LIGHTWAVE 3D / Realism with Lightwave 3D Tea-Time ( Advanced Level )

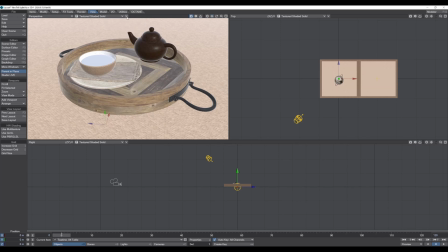like that and then I go to this little corner there and I search for new camera match viewport perspective new camera and i create this and call this shot cam and i switch to
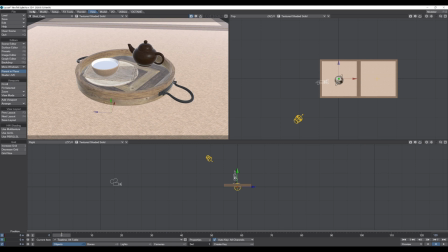my camera shot cam perfect the next thing i do is i go to item create null and call this target
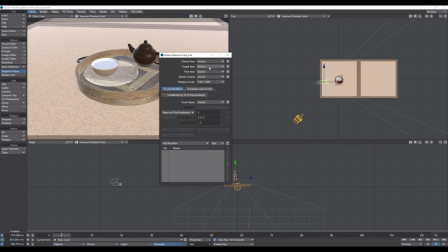and i select my camera m key and i select the target so now my
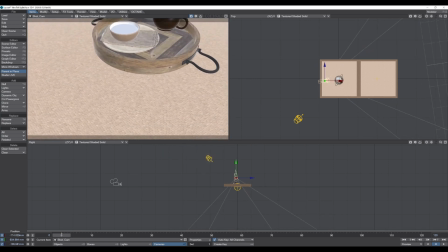camera is always pointing to that target right okay just roughly and then in the
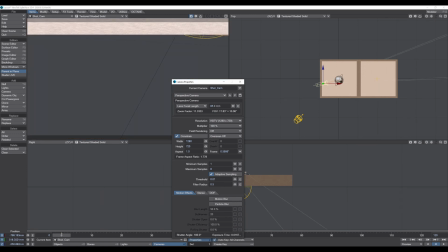camera properties I tend to use I like the 85 millimeter cam because it gives
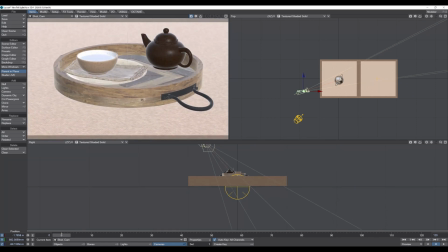a very nice result of a product shot perfect so
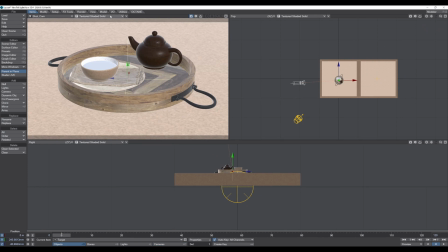something like that should be good so let's get fire up the VPR and see what we have
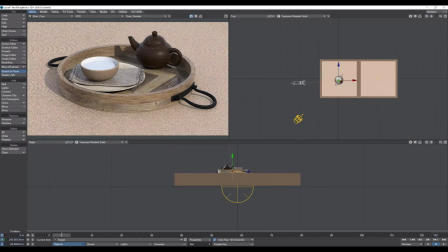all right so that looks pretty good to me now we have to adjust the lighting i select the light
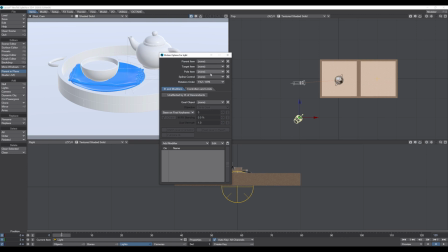and i press the m key here as well and i go to the target item target so now the light is pointing
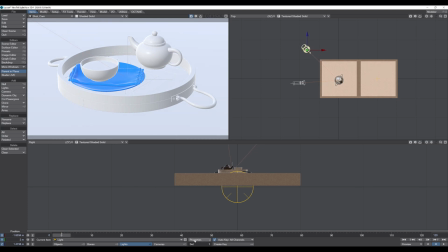directly to my object as well. And I change this light from a distance light to a spotlight.
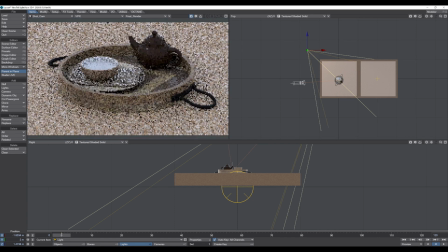So why I choose a spotlight, you will see that in a moment. Okay, so I bring the spotlight down and I crank up the power.
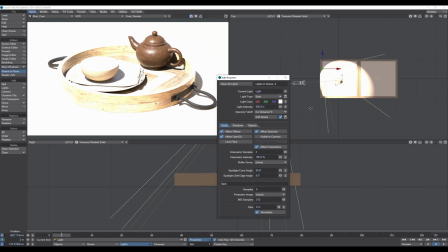So what I add now to this spotlight is a projection image and I would use a gobo that I have from the TraceGale Gorilla Plus library.
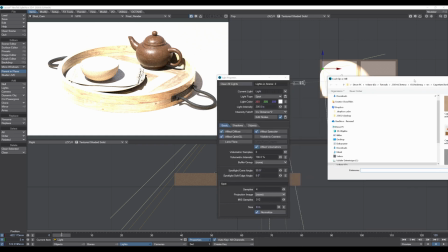So I load in my gobo that I used for this project.
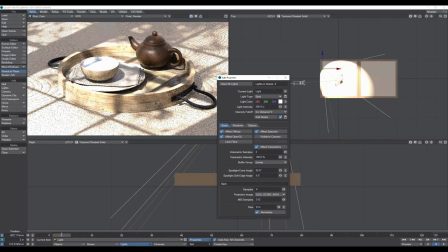And when I do this, as you can see, the changes of the light set up. And it's creating this really realistic look. The next thing what I do is I select the tatami and I want to
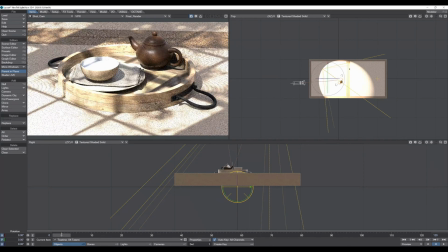move this down and I also want to rotate this guy so that I have this this line in
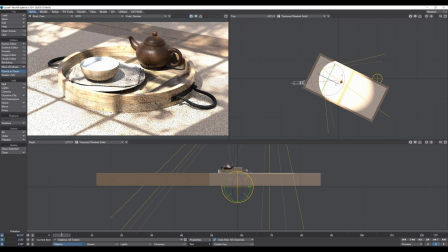this direction so to create a nicer compositing so that looks really really nice to me and now we work on the T so the T is very
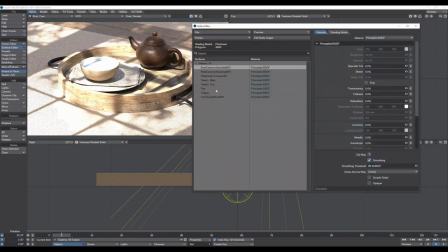very simple in the surface editor search for the T material the
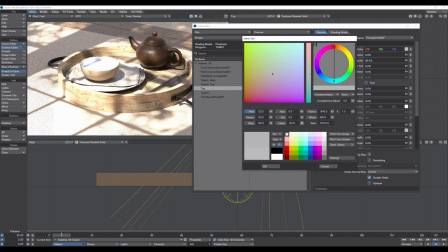first thing we have to do is we have to turn down the value okay so now it's black and then we have to turn 100% this specular so we have a nice reflection if you need any more reflection you can also turn in the clear code if you need right